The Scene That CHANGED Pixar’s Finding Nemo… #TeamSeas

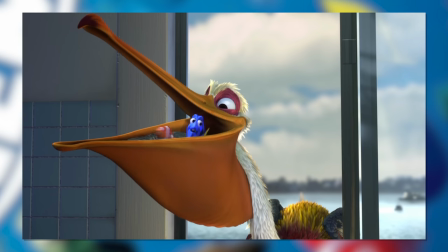249s
I guess more like Finding Dory. But the jokes here are like, what's a dentist? Or dentistry terminology.
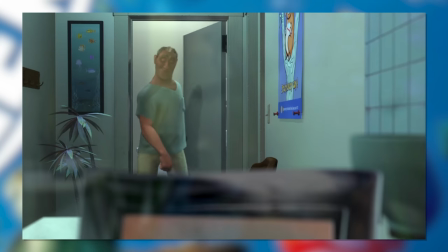257s
Or it'll be a subtle phrase like the Porcelain Express. Or the background identity of who the patient is.
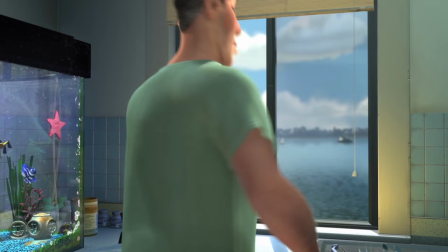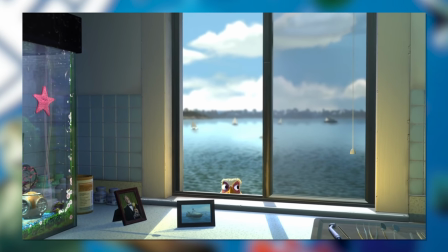269s
That's great. But also, much more Subtle? It went over my head as a kid.
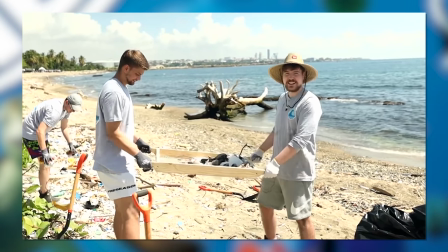274s
That's the theme in this film. And speaking of themes, wanna support Team C's in a really easy way?
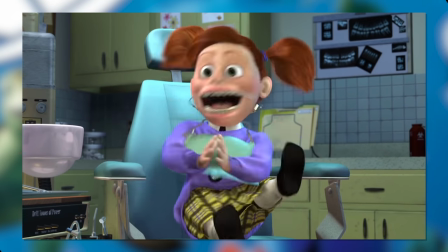280s
Well I've been waiting for an excuse to do so. With this clearly C themed video, for every sub we gain I'll be donating £1 to the cause.
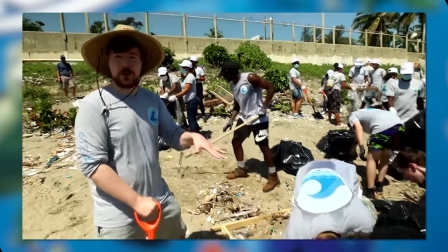288s
It's all about taking junk out of the ocean, one piece at a time. I'm sure you've heard of it by now.
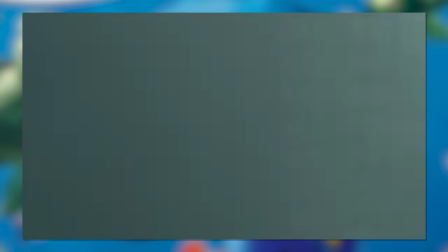294s
I'll be keeping count right until the end of the campaign, and judging from our previous videos that could be anywhere between £300 and £1,800.
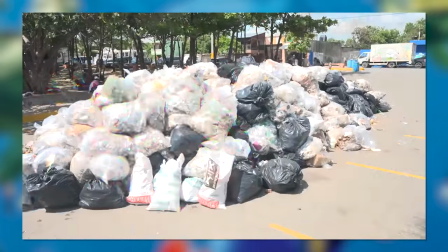303s
It's all down to you. So donate some of my money for free this year with barely any effort required.
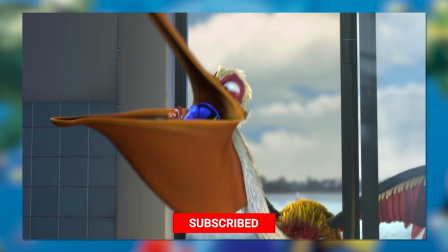308s
And I'll post out the results on the last day of the year. And while you're here, come see our stats, check my other links, and join us on Twitch as we stream every day of January.
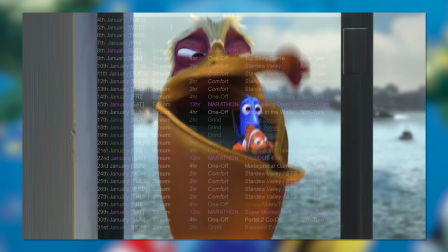316s
Cause there's no YouTube videos in Jan. Then give you time and let's help the real Nemo's of the world.
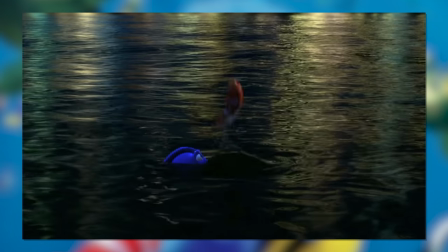321s
Don't be Adala. Anyway back to Marlin, he's come all this way, outgrown the fears he had from the start, and he's not about to stop now.
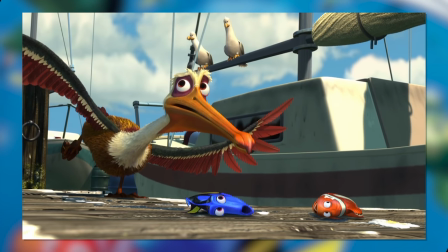332s
You know technically, we never heard Nigel tell Marlin his name, but sure sure.
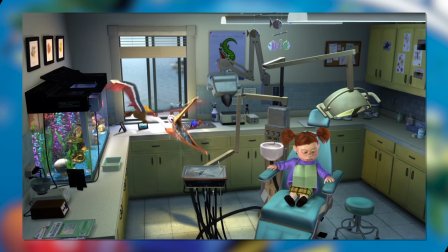337s
Kick up the drama of the scene with a good ol' tongue yank. This child has no idea what awaits her.
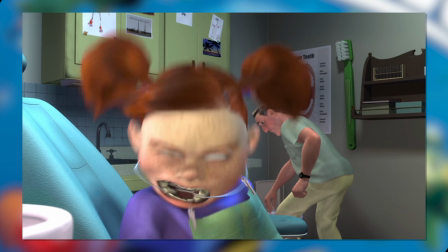343s
She even scowls at first.
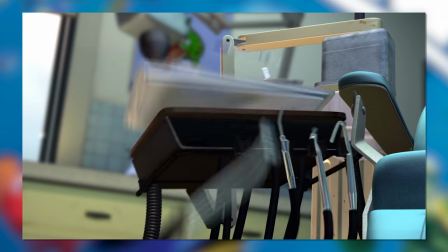349s
And you've heard of Kettles screeching for anger or fear, ever seen a dentist tool used like this?
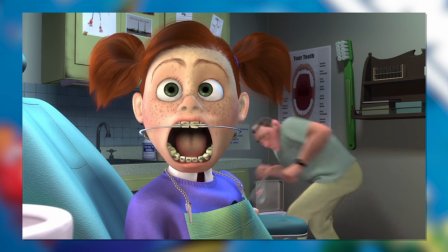354s
Sounds like an extra scream. That's the mark of a good director right there. And with so many elements of chaos coming together we get the perfect juxtaposition.
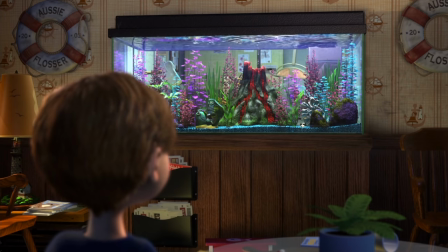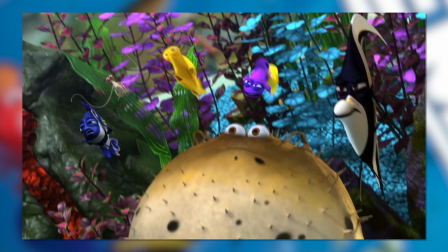368s
Cutting back to the diegetic sound that is the calm dentist radio again. The events of the room now muffled away as we see this poor boy's perspective on it.
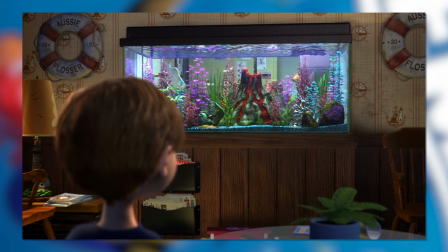376s
Reading a reference to The Incredibles and understandably getting a lot more nervous witnessing the scene without the context.
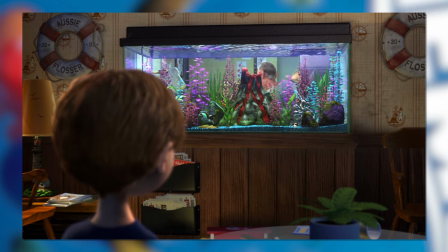382s
This kind of joke I think still fits perfectly fine in modern screenplays. It's great. Really breaks up the tension for some good comedy.
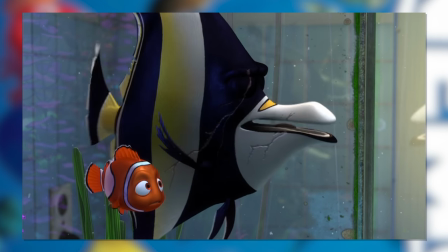391s
Hey, that's almost a stroke of luck. Gil was injured by landing on dentistry tools in the past.
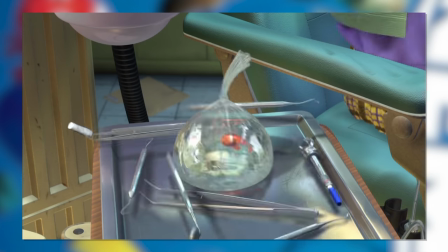397s
At least here, Nemo's protected with the bag in a sense. But now, the action has come to a halt.
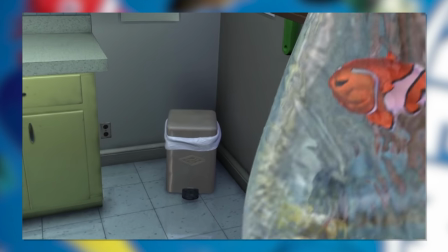402s
Nemo successfully avoided the trash can, but..
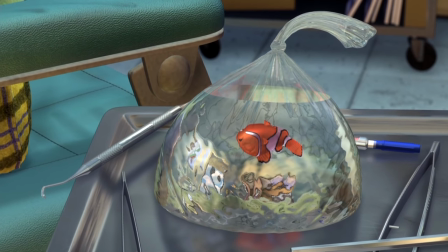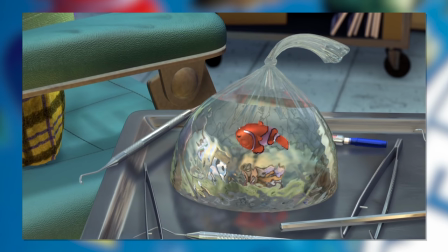412s
It's the worst case scenario from Marlin's perspective.
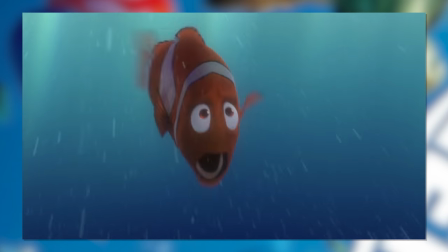416s
In a stroke of poor luck and miscommunication, he comes to the conclusion that he's travelled across the entire ocean,
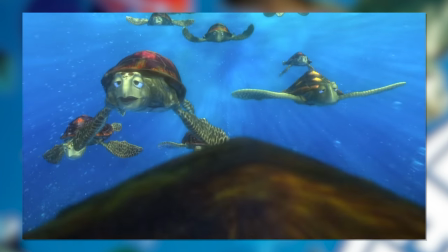423s
living the dreams of his son's explorative imagination, seeing turtles that are 150 years old,
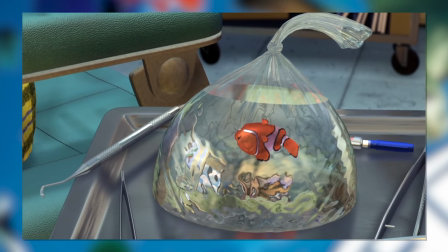430s
only to catch his son's lifeless corpse at the end.
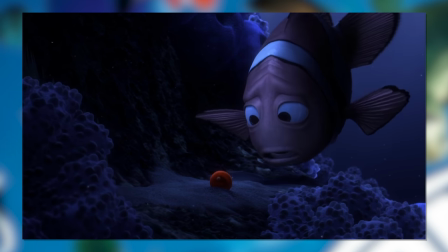433s
At this moment, a father has lost his son, and nothing else in the universe matters in this moment.
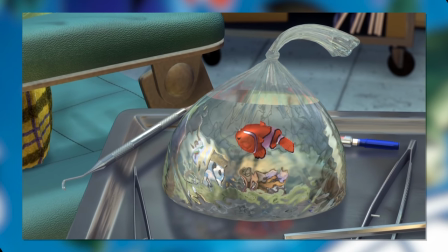440s
There's a heartbeat playing here, the guttural physiological reaction of someone in shock.
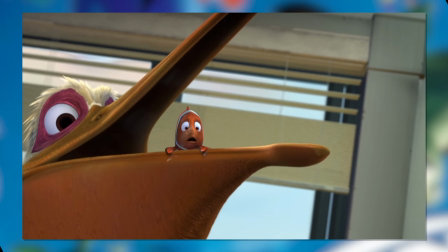445s
The music, no longer blasting, but a single sad horn exhaling.
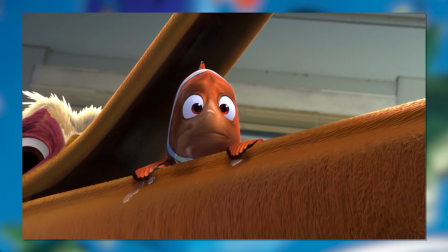450s
And all focus pushes onto the one thing in the room that's not chaotically swinging about.
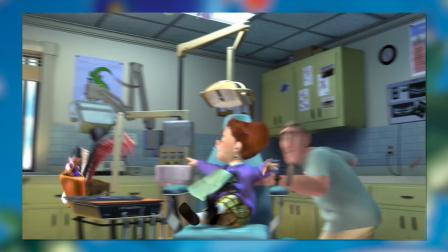456s
In fact, look at how we come out of this beat.
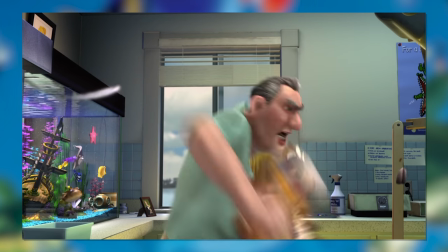460s
Time has literally grinded to a halt at this realisation. Surely reflecting Marlin's brain right now.
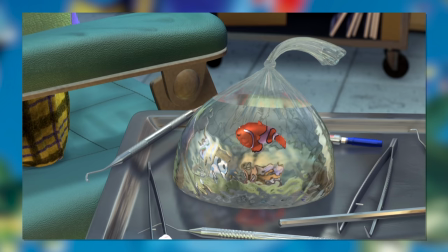467s
So in shock that reality still needs to catch up.
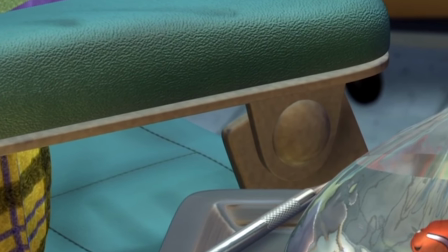470s
Dala on the side you can see is swaying more gently than we've ever seen, and Dory's addition is almost entirely disregarded.
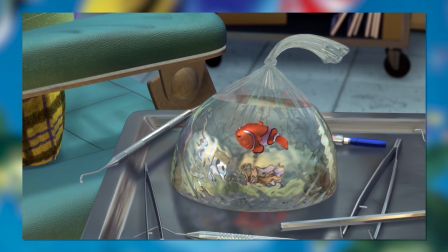478s
And pulling out of this moment is a literal, warply sound effect.
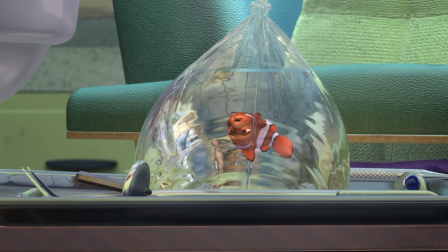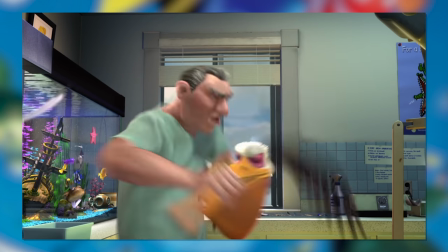487s
And back to reality, water's got no gravity! Everything's back from before.
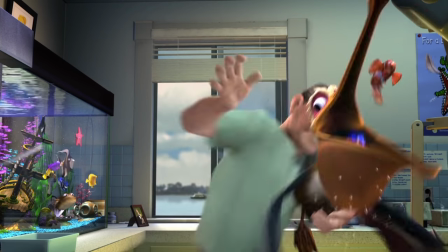492s
The music is back, as is Dala's eloquent background foley, and the bird is shooed away.
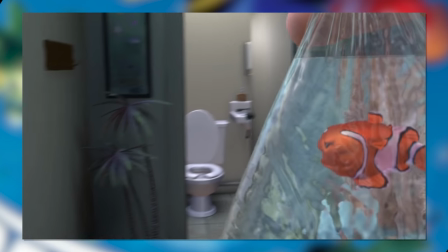498s
The perfect miscommunication is complete. Understandably overlapping and just quick enough to seem like a plausible mistake.
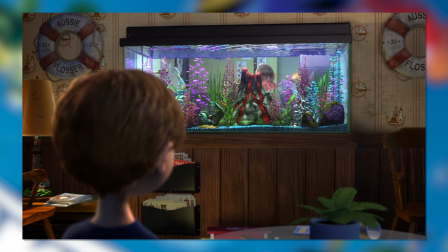505s
But the scene's not over just yet.
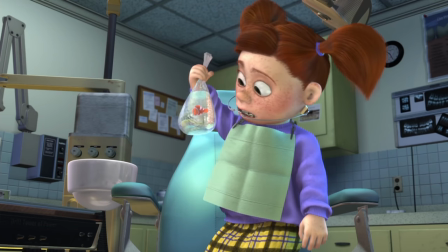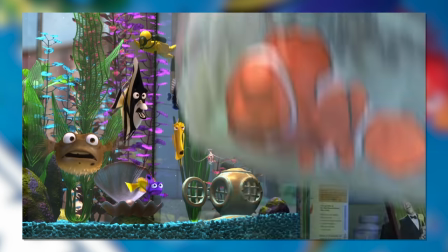514s
Marlin might have been a distraction, but Dala is still an issue. One problem's solution is the other's catalyst.
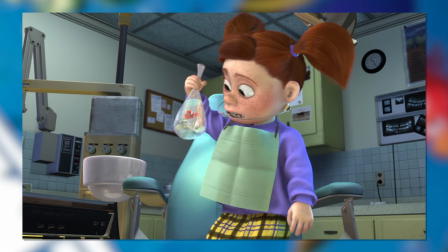521s
And that's a horrifying imagery. Shaken to death like that.
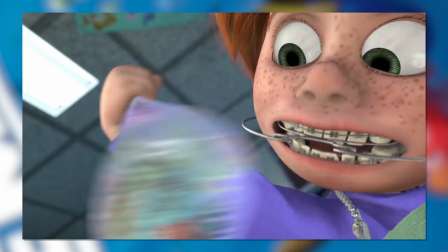527s
Dala's doofy face overwhelmingly taking up frame space, whilst Nemo can barely get a frame where he's not a blurry mess.
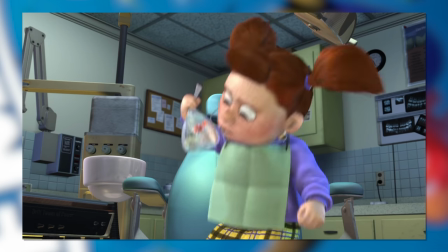535s
Kid's almost indistinguishable in the bag. And the sound of the sloshing water in the bag really sells it.
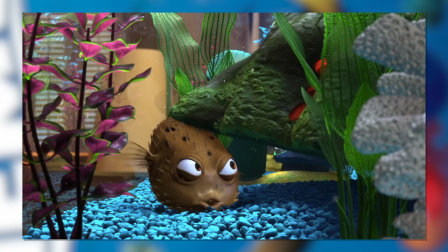541s
So in retaliation, the others help the only way they can. Bloat inflates as we've seen, Peach screams from their perch, the others rotate the mountain to aim,
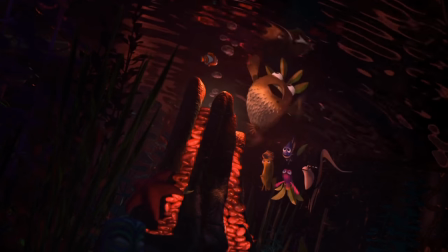550s
Jacques spins the dial for the Ring of Fire! And Gil shoots on sight.
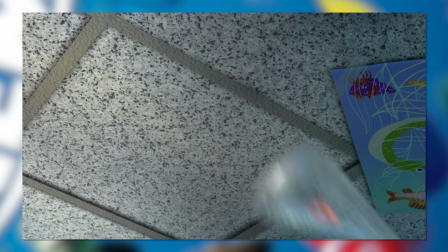562s
A truly heroic move for a fish, considering the real sacrifice it brings.
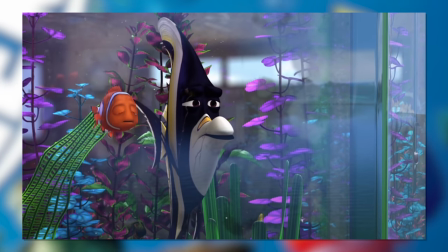568s
Gil as the one who feels most responsible for Nemo and the one with the least to lose will put himself in harm's way to avoid the same mistakes of the past.
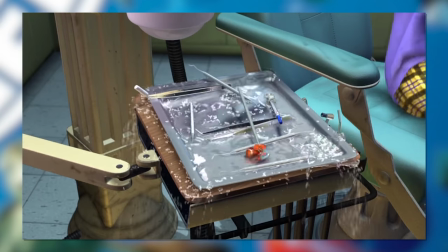578s
And Nemo is saved from one hazard to another. No equipment worries, but now the water is gone.
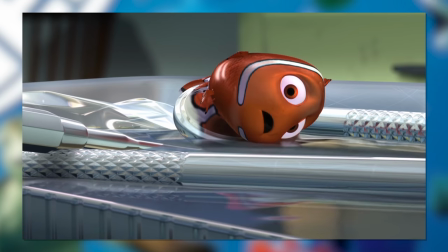584s
The classic fish conundrum. brought up in quite a creative way. A burst waterbag.
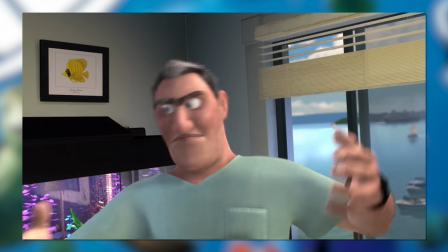593s
And chuck on in a little more chaos as well, why don't you?
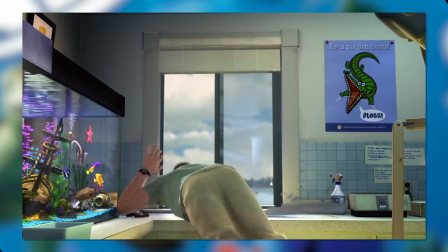597s
Fish are flying, nieces screaming, bags are bursting, seagulls are shooed, and the dentist has donked himself in the forehead.
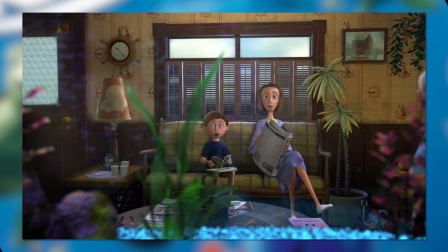604s
Just chuck in some slapstick knockouts on the side. It's fun amidst everything else.
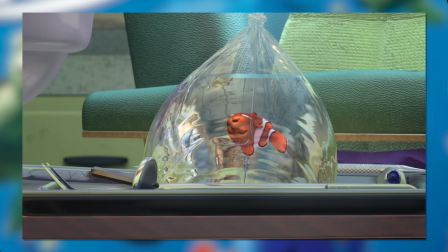608s
And makes for a great callback.
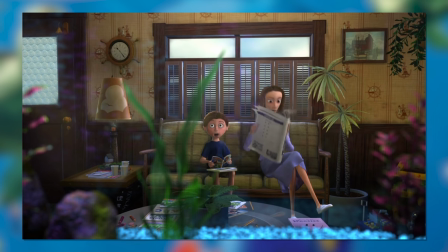612s
This isn't just stunning to one anymore, everyone's involved. And I think we all enjoy a good jaw-dropping gag.
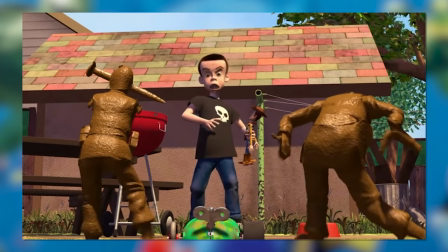622s
And I love that the fish are just egging them on with their commentary. You rarely see the toys attacking humans, so it's nice to see the fish actually taking down the big guys.
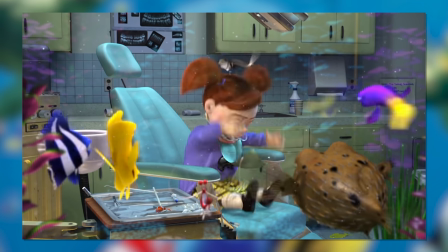631s
Plus, who knew Gil could move like that? But boy at this rate I feel like Dala's extremities are about to hit Mark's speed or something.
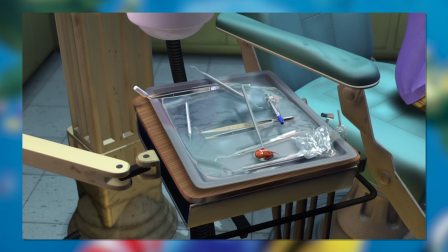638s
But now it finally all comes down.
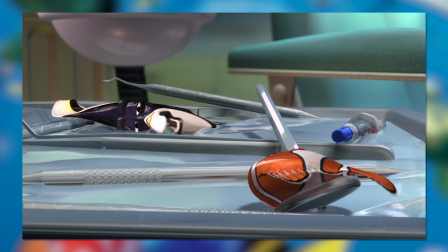644s
I think actually this is usually a really cool dynamic for a good emotive conversation.
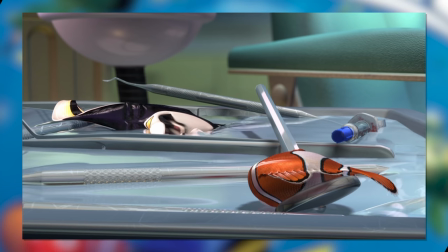651s
Y'know, fish reverse drowning. Talking with their literal last words. I liked it in the Spongebob movie and would've been happy to see it more.
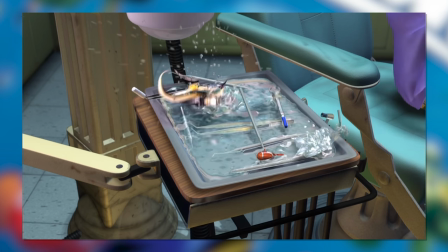659s
But in this context, I guess Gil's already used up all of his breaths playing Bounty Castle, so it doesn't last nearly long at all.
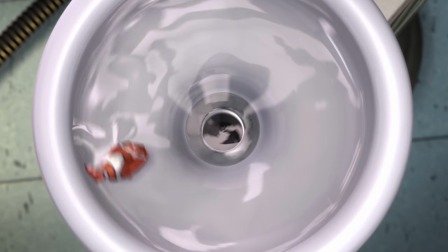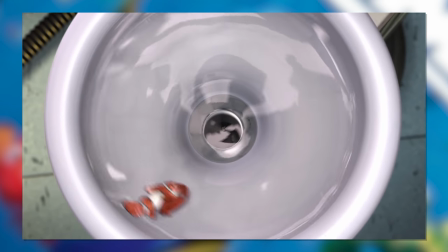671s
The Dentist's Dish. An element that we've been reminded of multiple times through this movie.
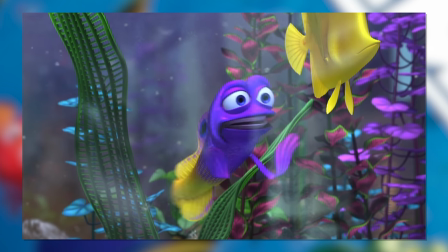676s
Usually with just some shot of a gross human spit going down there, but it's been there.
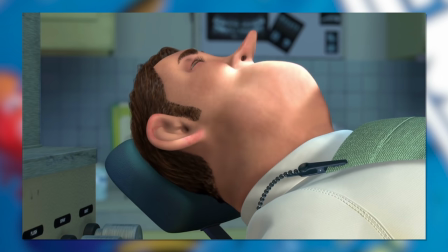681s
And it's a logical deduction after the info we've been told so far. A secret extra option to escape only the keenest of audience members may have predicted beforehand.
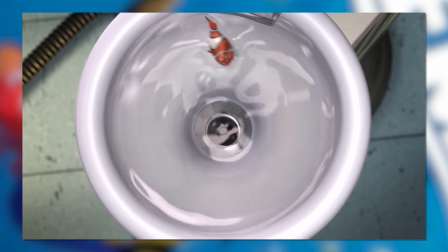690s
And a satisfying surprise ending for the circumstances.
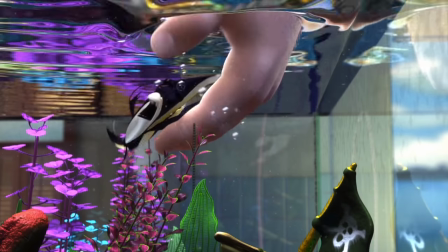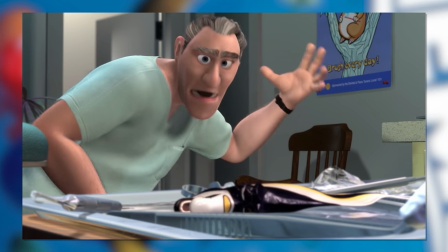699s
And even Gil gets a happy ending for the after all of that.
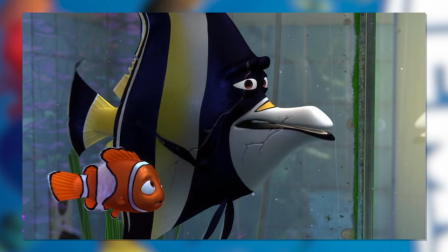702s
It may have seemed like uncertainty with Nemo's reaction, but it's certainly one of the best outcomes after Gil's reassurance that..
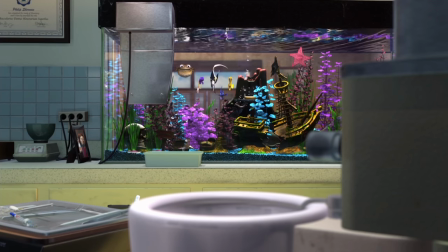709s All drains lead to the ocean. BUSY!
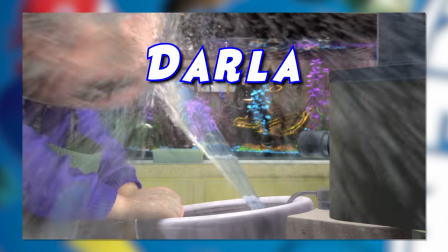713s
Yeah screw you kid, how dare you share 4 out of 5 of your letters with mine, slightly rearranged.
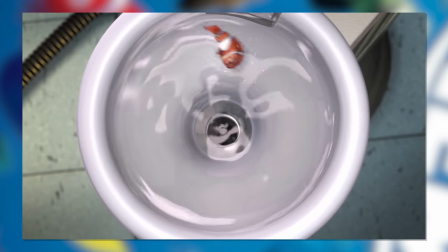719s
But it's the perfect happy ending for the scene. The villain loses, our Nemo escaped, and we can optimistically hope he goes in the right direction.
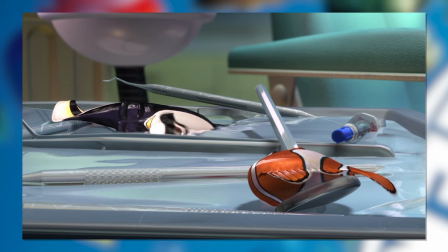727s
With a clear goal set in place. Yes, find your father and turn this sadness into joy.
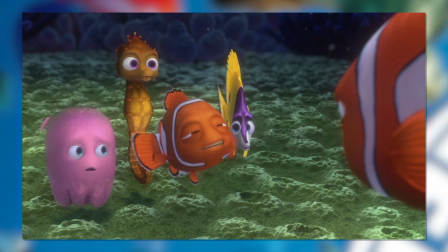732s
Honestly, I would wanna talk about so many more scenes in this movie. Pretty much everything is a masterpiece, but this is the scene we've been waiting for since the start of the movie.
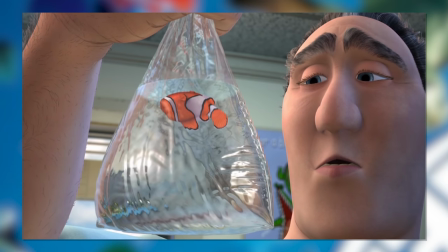741s
This is the definitive scene of finding Nemo.